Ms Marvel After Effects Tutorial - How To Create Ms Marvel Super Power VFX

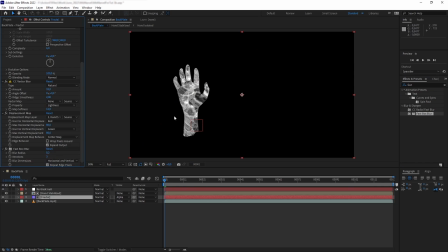And then I want to add some fast blur and set it to 0.2, and let's add tint and set the black color to blue. Perfect. Next, I want to make a specular reflection effect on our hand here to make it look more glossy.
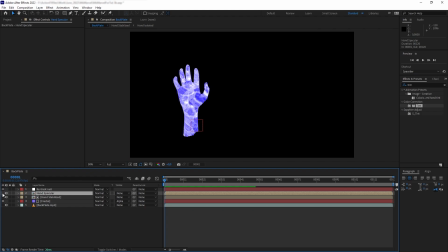So let's duplicate the hand pre-comp and enable it. And then I want to add CC glass. And then I want to set the softness to 15, the height to minus 64, and let's zero out the displacement.
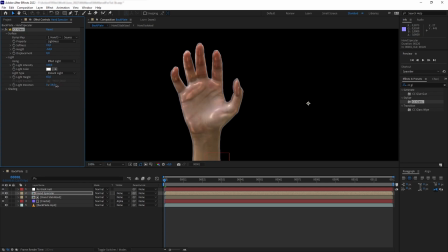And then we can also play around with the shape of the light. And then on the shading, we want to set the ambient and diffuse to 0,
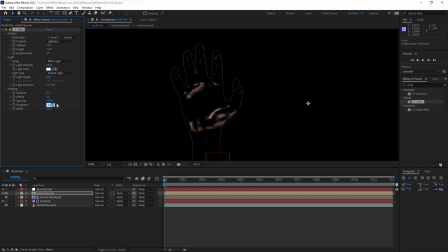and specular to 100, roughness to 0.08, and then the metalness to 30. And then we're going to get curve and punch up the brightness a little bit.
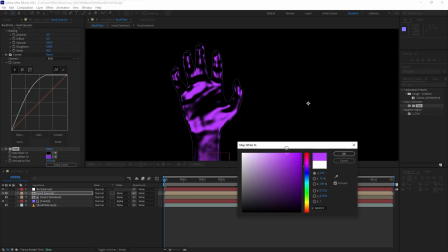And then on tint, I want to set the white color to a bit of magenta. And then we want to turn this blending mode to screen.
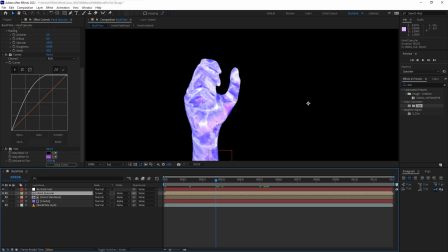And there we go. We have this specular highlights on our hand, making the energy look solid and reflective. So next, I want to duplicate the hand pre-comp again,
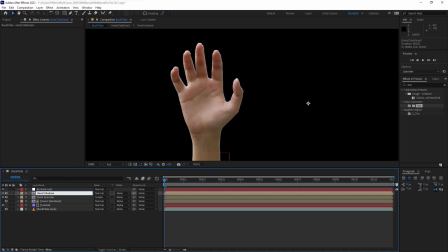and I want to make a shadow or like a ambient occlusion effect to add more dimension to our effects.
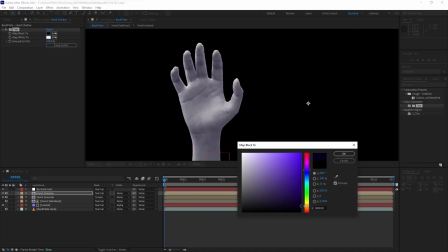So let's add tint and set the black to dark purple. And then I want to add curve, and we want to create some contrast.
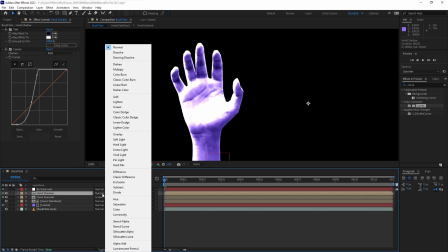And then we want to set this to multiply. And there we go.
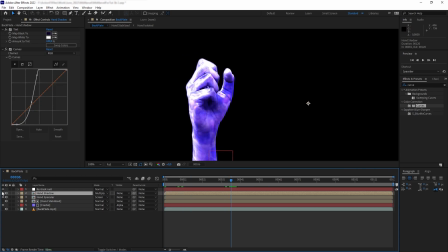We have added a bit more shadow, which resulted to our energy hand here having a bit more dimensional to it. Next, I want to add a little bit of energy wisps cruising along the edge of the hand. And to do that, I'm going to use assets from our energy ball collections,
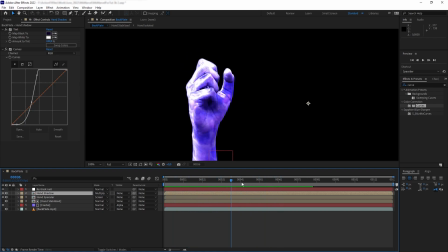which if you download the project files for this tutorial, you will get a free 720p version of one of the energy balls.
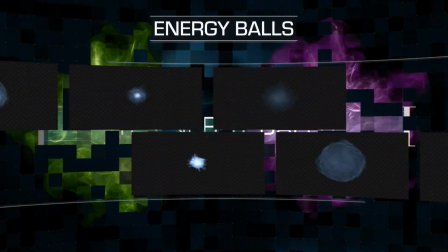And of course, if you want to get the full assets in full HD to 4K glory, you can purchase them at actionvfx.com.
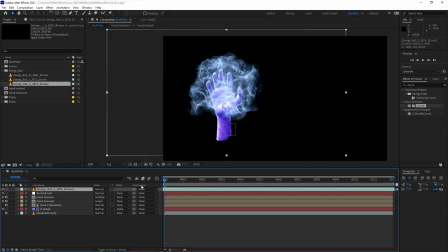Now, let's drag one of the energy ball into the composition here.
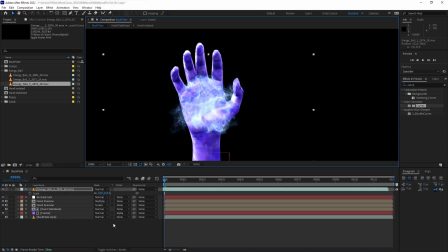And what we can do is to just position it on the hand and want to grab a pen tool and create a mask to mask out only the edges of the energy ball.
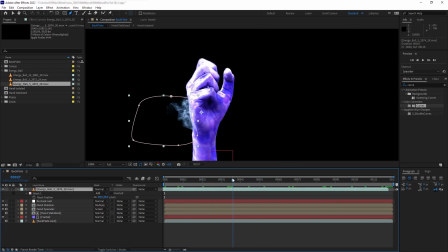That way we have this like flaming energy on the edge of the hand. And then we want to basically just do this several more times around the hand. Another thing that you can do to add a little bit more depth to the energy ball to make it look like more of it's emitting from inside the hand,
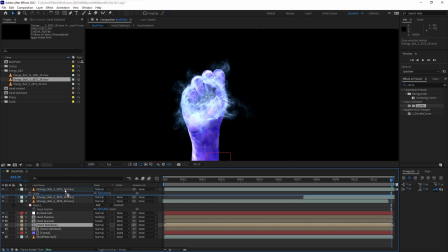not just in front of it, is to duplicate the hand pre-comp and use that as a luma map. So let's choose luma inverted here. And there we go. We can see that the energy ball is like it's in the middle of the hand.
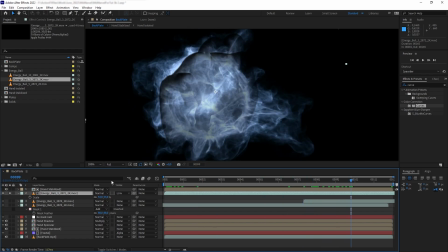And then of course we can fix it a little bit more by subtracting the middle with a mask here,
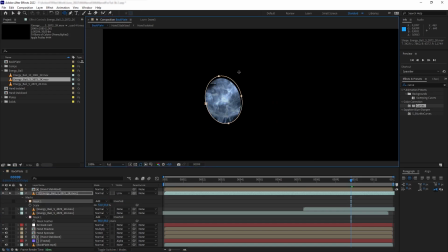so we don't have like the core of the energy ball very visible.
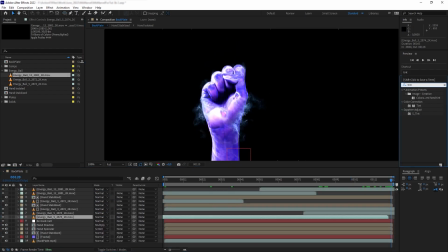Okay, so once we have all the energy balls set up, we can add tint to recolor them based on the color of the effects.
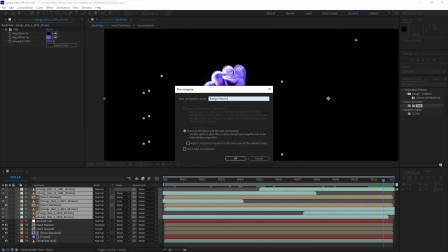And then we want to precompose all the energy balls together, and perfect.
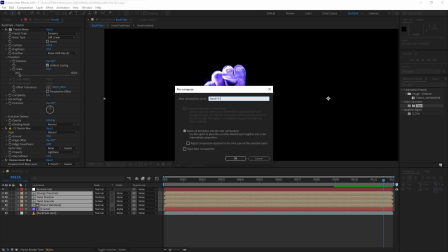Next, let's precompose everything except the backplate and the retract node. And then let's enable our background here.
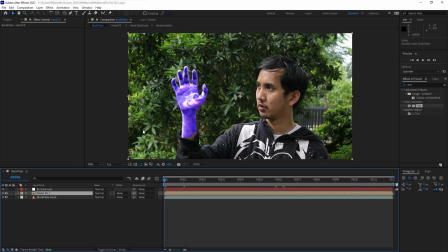And of course, our hand is stabilized here. So let's go to the first frame and parent it back to the retract node.
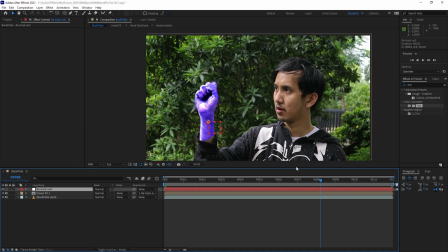And this is what we have. We basically just created a purple glove on my hand.
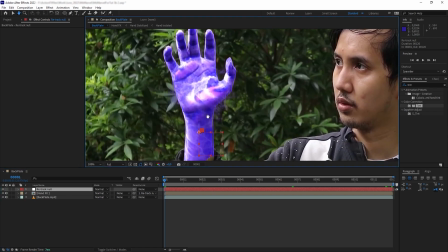So the next thing I want to do is I want to create a little bit of softer transition around the wrist here.
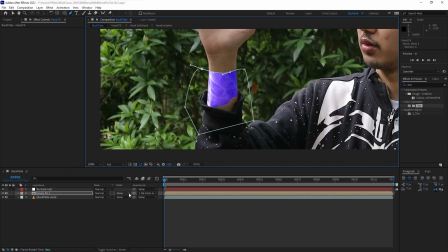So let's grab a pen tool and create a mask, and then we want to subtract it and then feather it quite high.
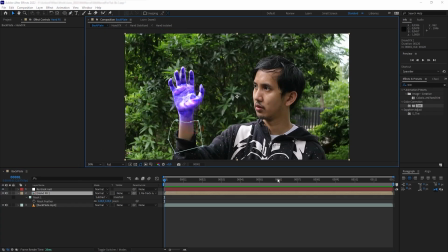And then we want to scale up our hand to make it look big. So let's select the pen behind tool and move the anchor point of the hand to the middle of the wrist here and scale it up.
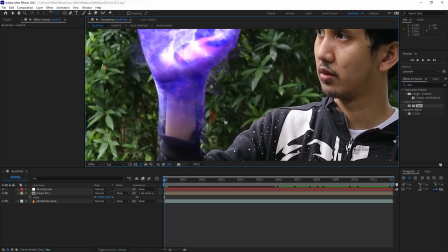Now for the edge, we can keep it like this, like the energy is floating on the hand, but I want to make it look like it's stretching from inside of the hand.
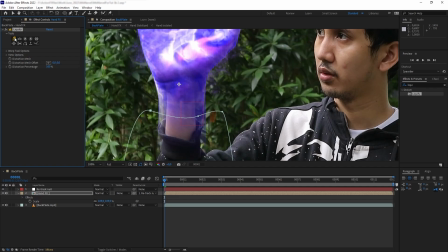So let's get liquify and then click on the warp effect and then nudge the edges to fit the inside of my sleeve. Next, I want to mask my sleeve here to make it look like the energy is coming from inside of my jacket.
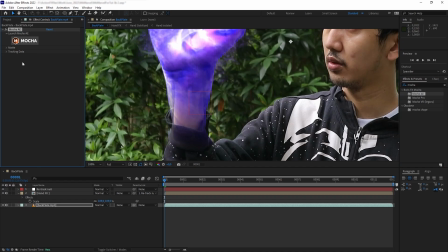So let's get Mocha on the back plate and I'm going to breeze through this step.
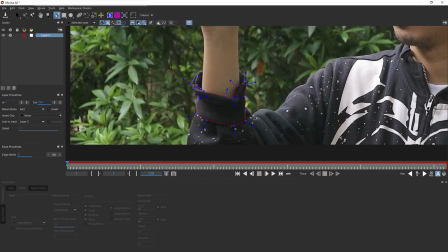But basically, I created a mask shape of the sleeve on Mocha. I tracked it and then adjust the shape of the mask to fit the outline of the sleeve.
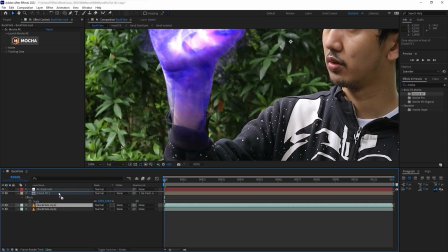And then back in After Effects, duplicate the plate and put it on top. I go to Mocha here and create AE mask. And there we go. We have our plate automatically masked by the shape that we just created.
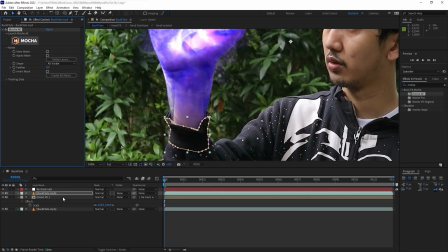However, we don't want to just put this layer on top of the effects. We want this layer to subtract to the layer of the hand precomp.
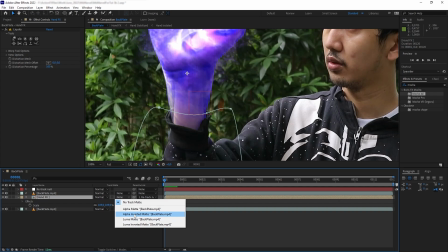So we want to set the track mat of the hand precomp to alpha inverted. Perfect. So now when I solo the hand layer here, we will have the subtraction visible. However, we can still see that we have some extra stuff at the bottom of the hand that we need to get rid of.
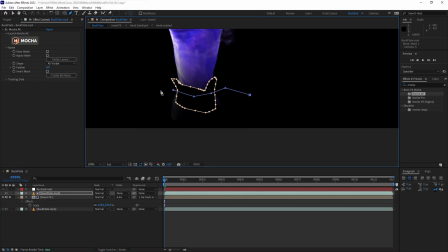So let's grab a pen tool and create another mask to add to the subtraction. Next, let's precompose all this hand stuff together.
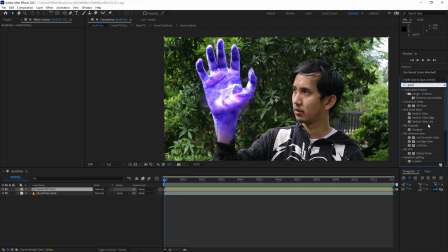And then finally, we want to add some glow effects. So let's add a glow. I want to set the threshold to 56, radius to 23, and glow intensity to 0.8. And then we want to set the composite original to on top, and then change the color to A and B colors.
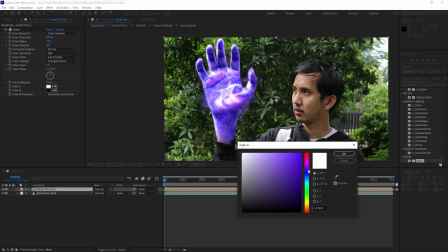And then for the color A, we want to set it a light bluish purple. And then on the B, we want to set it to something a bit more darker. Great.
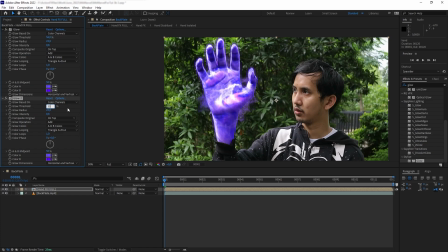And then we want to duplicate the glow and then change the threshold to 35, radius to 75, and intensity to 1. And then composite on original to behind. And glow operation to screen.
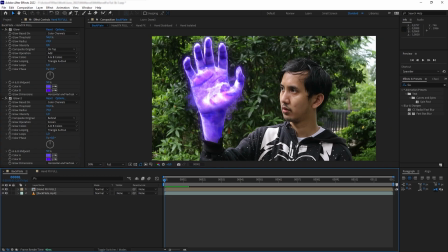And there we go. So next what I want to do is I want to make this more blended to the background.
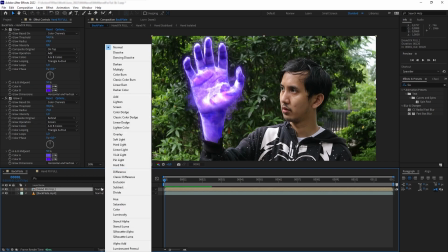So let's change the layer blending mode to lighten. And there we go.
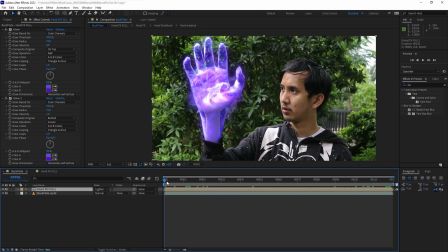We have this really great look of the hand being a bit more semi-transparent. So it's a bit looking more like the energy is inside of the scene.
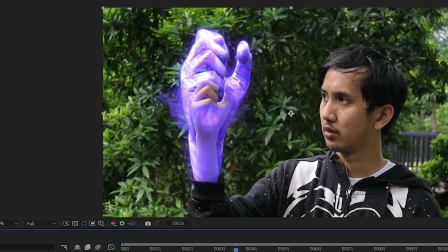However, I want the middle center of this effects to be a bit more thicker because I don't want to see my real hand inside of the effects.
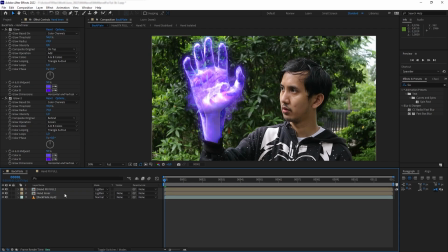So we want to just duplicate the layer and then on the bottom one, we want to set the blending mode back to normal and delete all the effects.
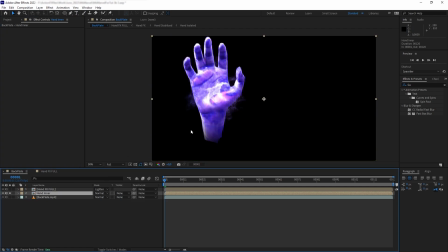And then let's solo it for a second. And we want to add matte choker. And using matte choker, we basically just want to erode it quite high and then feather it a bit.
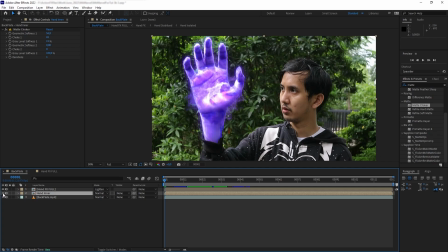And now we disable the solo, this is what we have. So on the outer edges, we have a little bit more of that lightened visibility, but as it gets more to the center, it gets a bit more thick. So the last thing I want to do is to add a displacement map to the back plate.
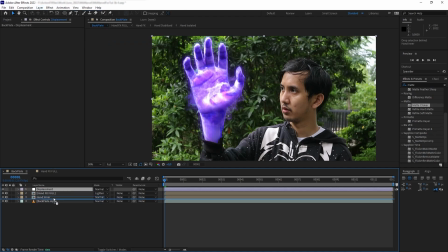So let's grab an adjustment layer and put it just above the plate, but below everything.
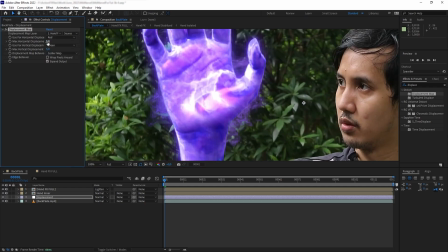And then we want to set the map layer to the hand effects and then increase the displacement slightly.
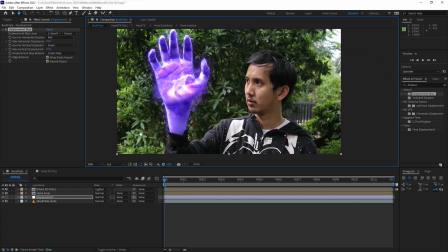Perfect. And then let's add a little bit of light interaction on myself here because the hand is bright. So let's grab another adjustment layer and then add curve and let's push the blue and the red a little bit and then mask my face and my torso and then feather it a bit.
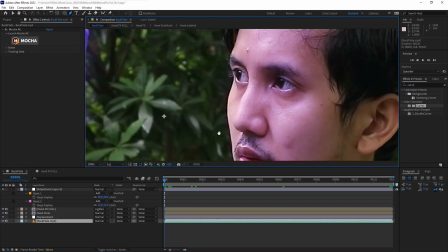And then lastly, I want to add some reflection on the eye.
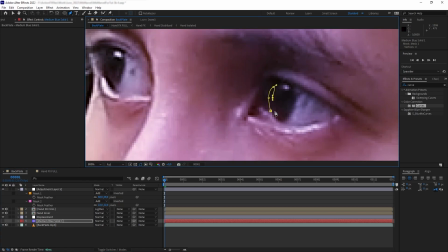So let's create a purple solid and then we want to create like a crescent shape on the edge of my pupil and feather it 1 pixel.
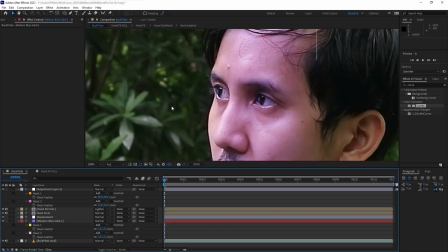And then to breeze through this again,
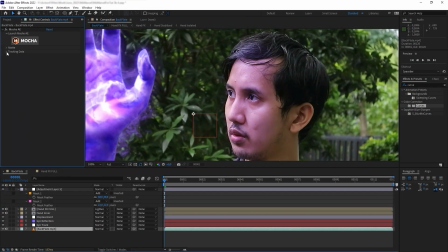I went back to Mocha and tracked my face and applied that tracking data to a null and then parent the reflection solid to that null.
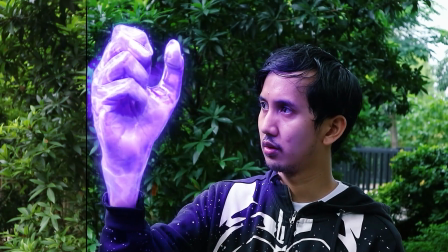And there we go. That was how I created this Miss Marvel cosmic energy effects in Adobe After Effects.
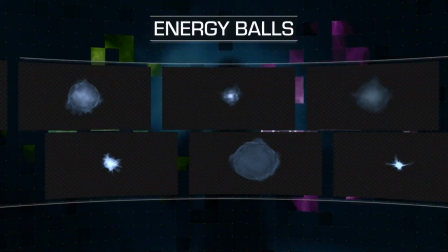And once again, if you want to purchase the assets that I used in this tutorial, you can check out our website at actionvfx.com.
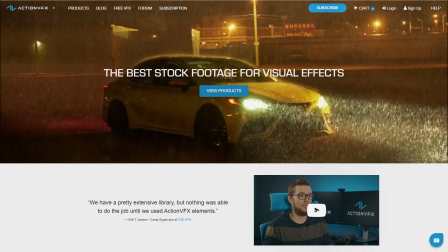At ActionVFX, we provide high quality VFX assets for your VFX needs.